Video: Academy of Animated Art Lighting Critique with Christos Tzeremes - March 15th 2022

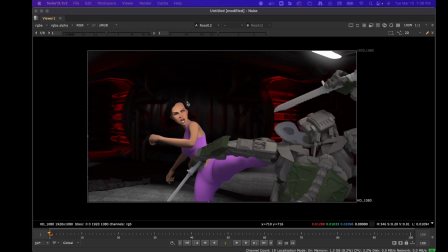249s
So, yeah, I think you got like the gist of most of the notes, and
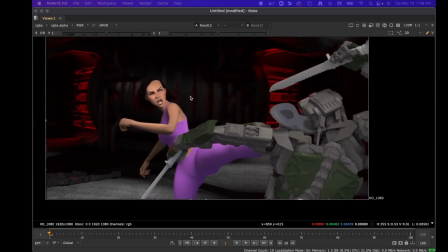256s
for the most part, I think like you're moving in the right direction.
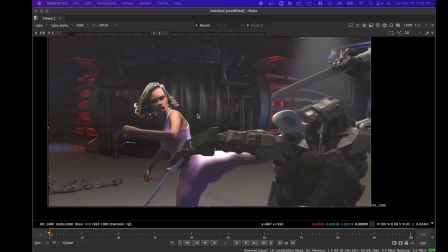261s
I just want to point out like a few things here, um, and that's like
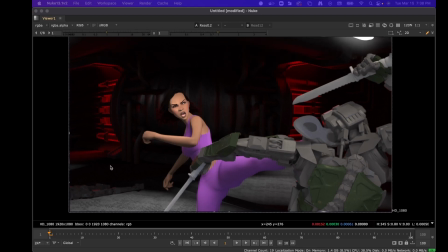270s
like doing, like, I feel like you went really far with some of the notes.
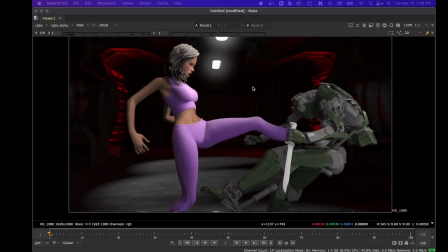278s
Specifically, there's two things that stick out right away to me, is like the darkening seems a little too much, and I'm sorry if I led you this way, but it's like
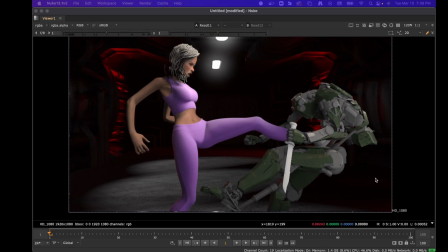293s
you don't want to go so dark that things feel like there's no lighting or something like that. um, you kind of just want to create this like softness here. So I think these pools of light that you tried to create here are nice.
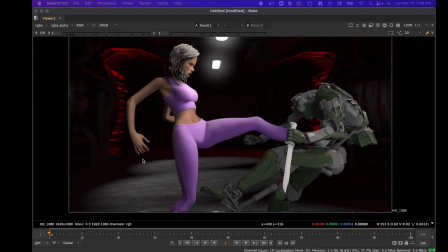309s
I think what you can do is actually increase the softer edge like out,
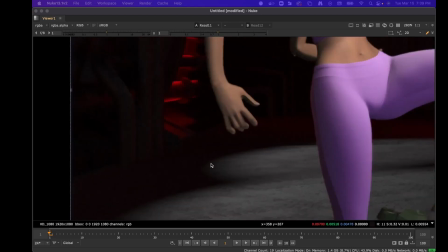314s
and then you just want to create like I really think you're getting it.
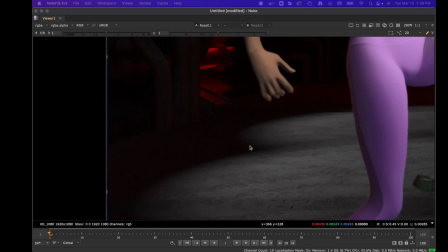320s
Like there's like darkness in the corner here, but I feel like it should be a little softer.
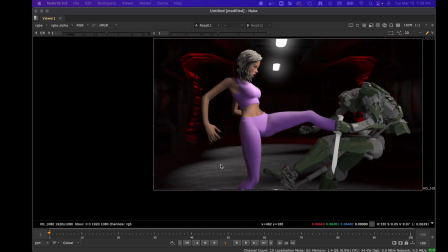327s
You do want to feel pools of light,
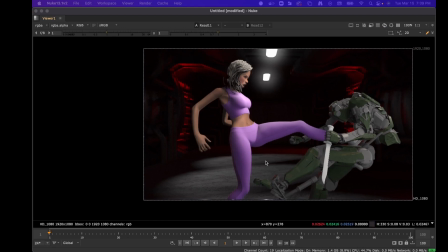329s
but these kind of lights generally won't produce this like kind of like a sharp edge that you have. It'll be just kind of softer and radiating out from there to darkness.
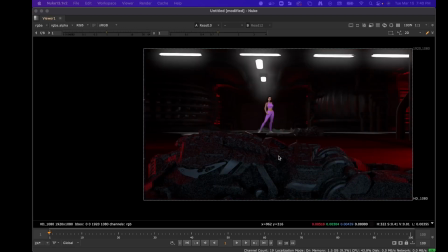342s
And so I think like what you need is just a little bit more like light
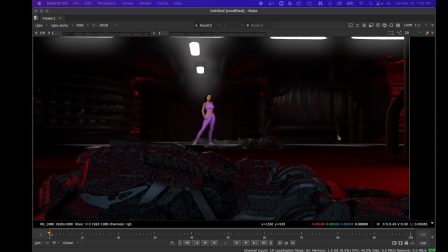352s
that's like softer on those pools and like kind of getting out further into the scene.
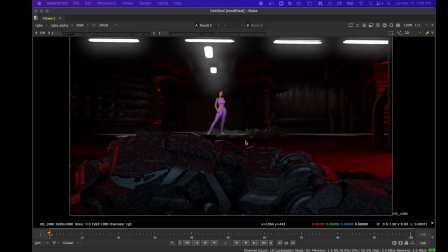358s
So like this one here,
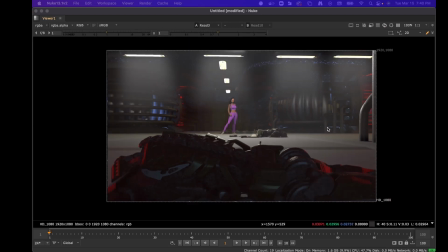362s
when we were chatting about this one, I was saying that like this one's a little better because the corners were a little darker, and this shot here was really,
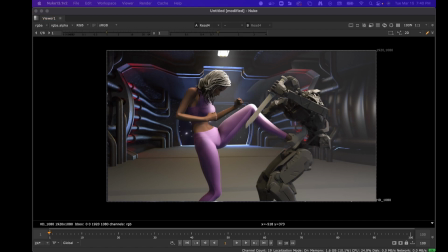371s
really bright on the edges. So I think you need, like, just seeing this, you need to go like 50-50.
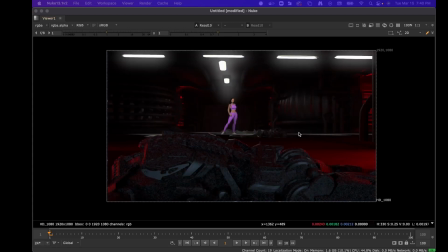379s
So wherever you were on the darkness of the floor before, like in terms of where the edges were,
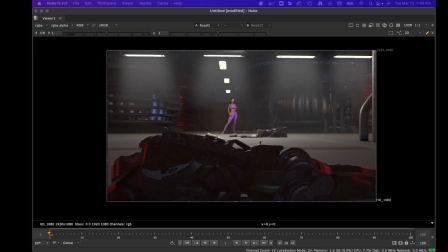385s
I think you need to like come back now a little bit from that. And I think that'll essentially get you, softness up to like here.
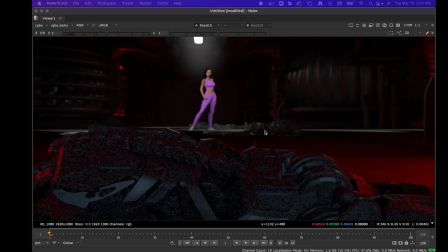401s
So that like, because you have a piece here that you're missing entirely, like this guy that she kills earlier or whatever.
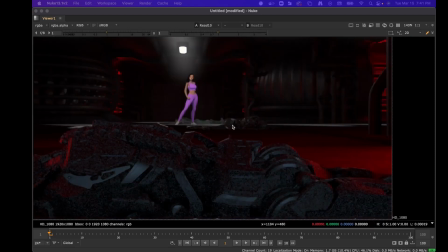412s
And I think you want to feel that inside the, the light.
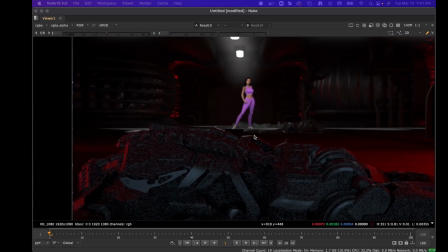416s
So I would say like up till here, that's kind of where the light should come through.
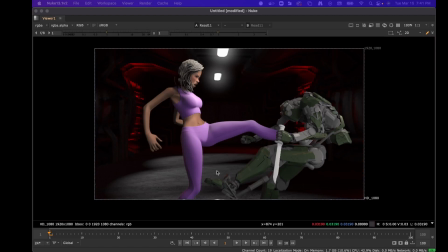425s
Yeah, and then here I think these should be like a lot softer. The other thing that I was mentioning was that
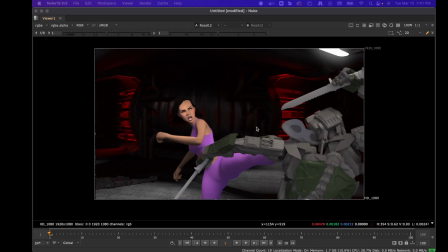433s
when you have like metal work in the dark, it's always nice to add, specular hits to them. And you kind of have some for free here, but I think you're going to have to just add some specular lights in there,
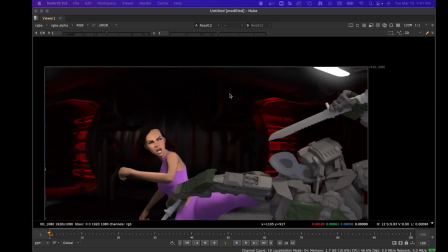448s
and it'll help to kind of kick out all the detail here.
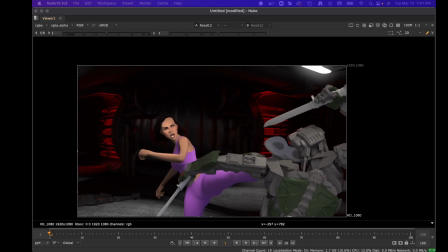452s
It's going to be like low level, but just something to add,
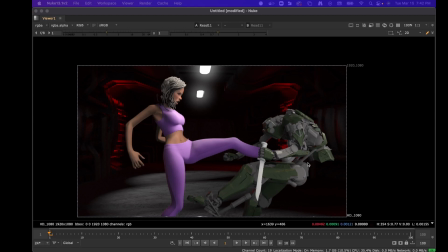460s
something to add just some detail back into your scene without taking like anyone's eye away from the action. Yeah. Okay, so moving forward, I think some of the character stuff you did is like working.
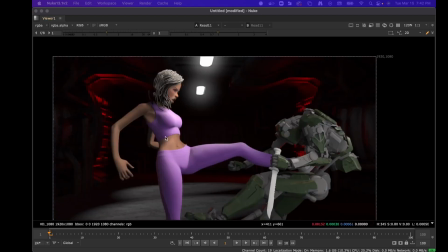479s
Like I actually really like, like how you framed this character now.
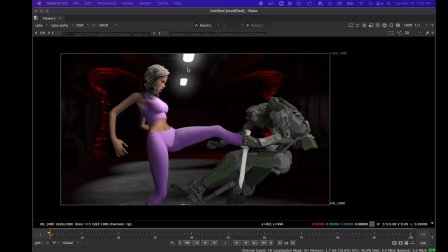486s
Like it feels really nice. It's feeling kind of like a soft light, which it should, from the overheads.
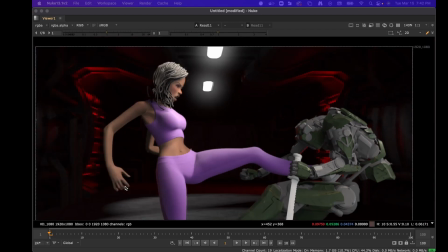496s
Like it's reading really well on her. I think that
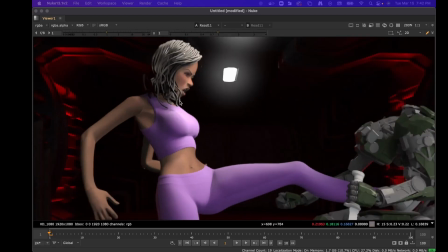502s
this level of brightness to darkness that you have on this character,
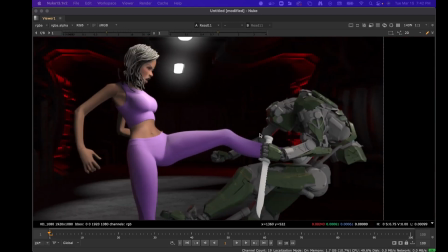510s
brightness to darkness, like that same level, you should actually feel the same level on this guy.
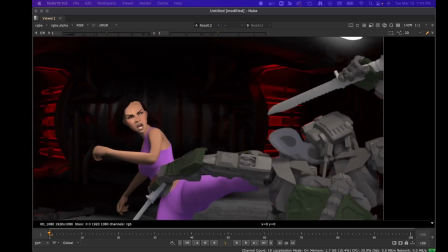516s
Like I think he's too filly pretty much on this shot and this shot.
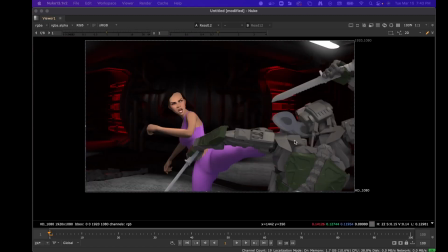523s
Somehow like here he feels really like like he doesn't have that like top lighting. It's just because I think that bounces too much.
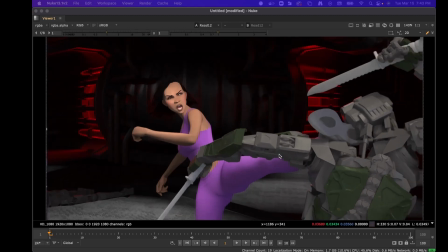534s
Maybe even like with her, but definitely with him.
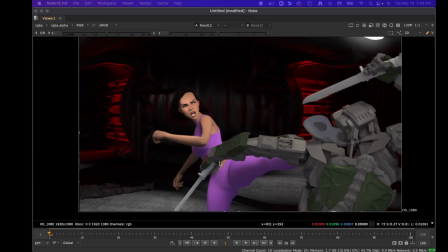538s
I think if like this guy, if this bounce light comes down on him, he'll feel a little better.
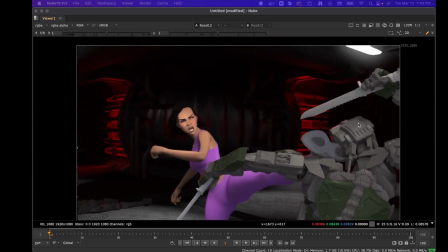545s
And then I think because he's metallic, you should feel like specular hits on him more than you do on her.
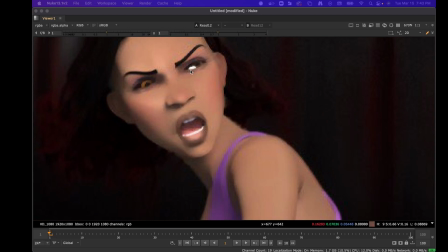555s
And something's definitely broken with her eyes here.
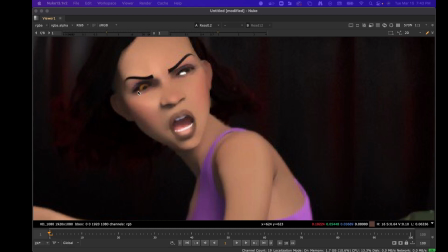559s
Unless, I'm not sure, like I haven't opened this scene, so maybe that's the texture,
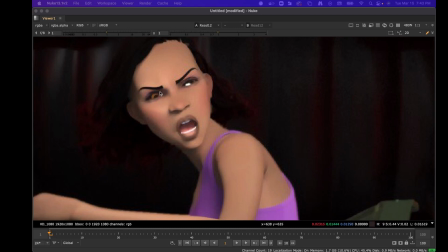564s
I'm not sure, but it seems like something's broken.
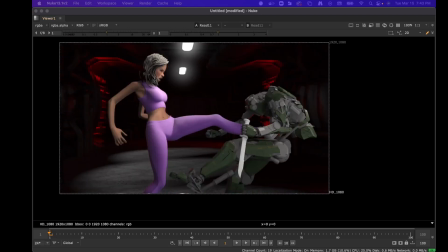571s
Yeah, so let's kind of, I want
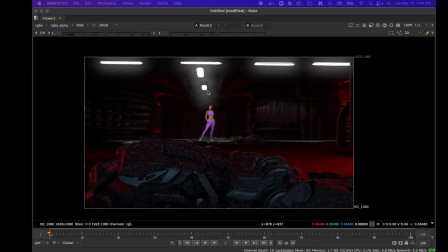576s
to get to this one, and then what I'm going to do is I'm going to take out a roto paint, and I just want to show you like a few areas, and I'll paint on this frame so that you have a better, like, you can stop on the frame and you have like a better idea of what I'm talking about.
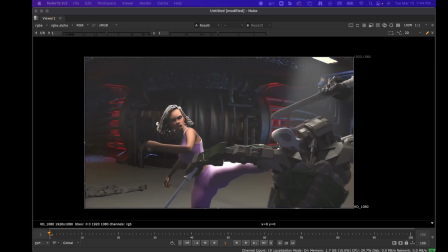592s
So, you took the fog out, which, I think there's something to be said for like the loss of it.
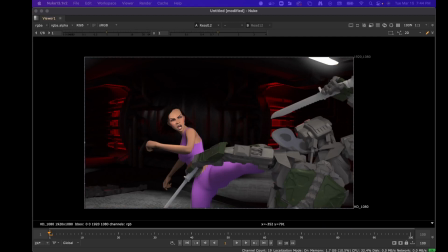601s
you know, it's like I feel like maybe it went too far, but here the bloom is like it's too much.
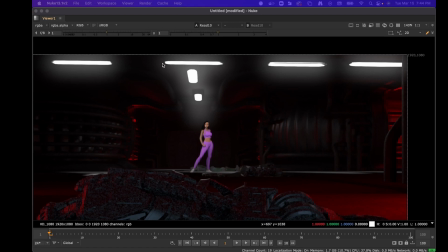610s
You know, it goes out too far. Like when I was talking about blooming the lights earlier, um,
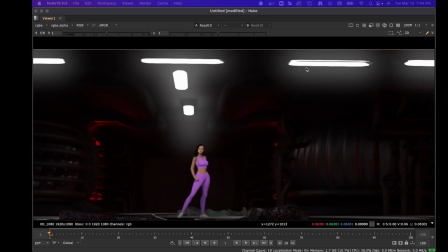620s
it's like a really subtle thing. You know, it's like it's the difference between three things. The first one is the brightness of the bulb. The second one is the brightness that the bulb, you know,
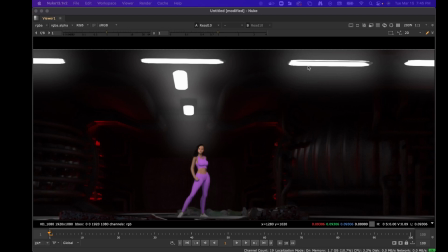636s
the brightness and the color that the bulb actually puts out to its environment. And then this kind of softness is like a
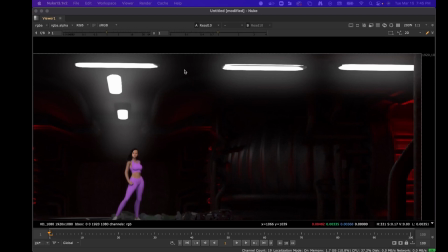647s
kind of like a diffusion on the light, and that kind of softness should always be like really subtle. You know, like I think you probably need like 10% of this in terms of the distance.
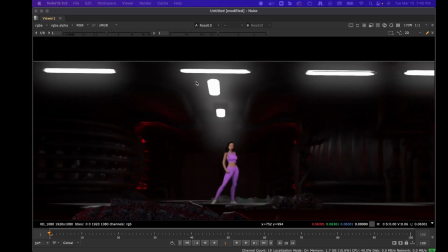660s
So I just feel like it's, you know, here it's looking a little unnatural,
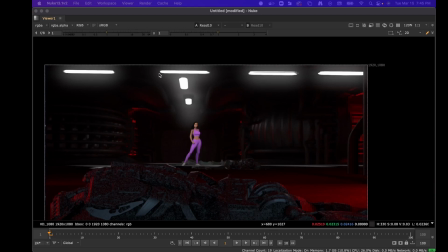666s
and I would kind of come back down on that distance.
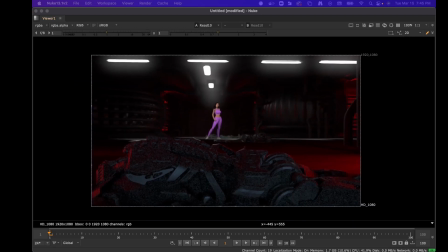672s
So to sum up, before I do any paint stuff, I think you're basically like three or four actions away from having a really successful image. The first one is to soften those pools of lights so that they extend out further.
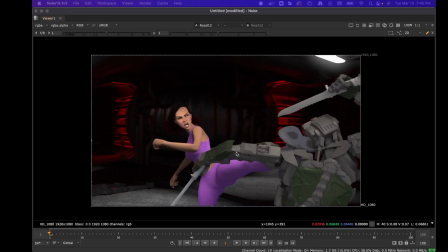690s
The second one is to decrease the amount of bounce on this character here, and then increase some specularity on him or it, whatever it is.
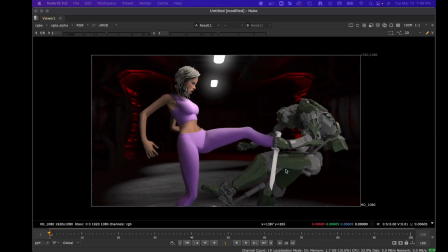707s
And then so even in here you might want to like darken the character a little bit, fix these halos around your light,
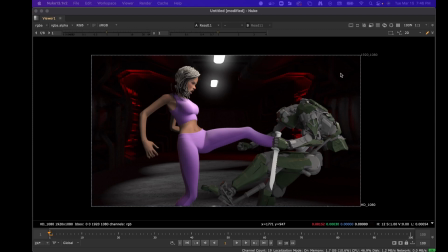721s
and then get some specular accents on your background.
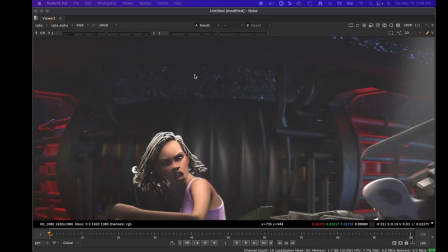731s
Also, just looking at it before, you know, I never noticed that this was like
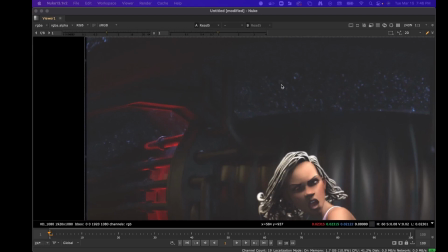739s
is this like a window and it's looking out to space? I'm just not sure.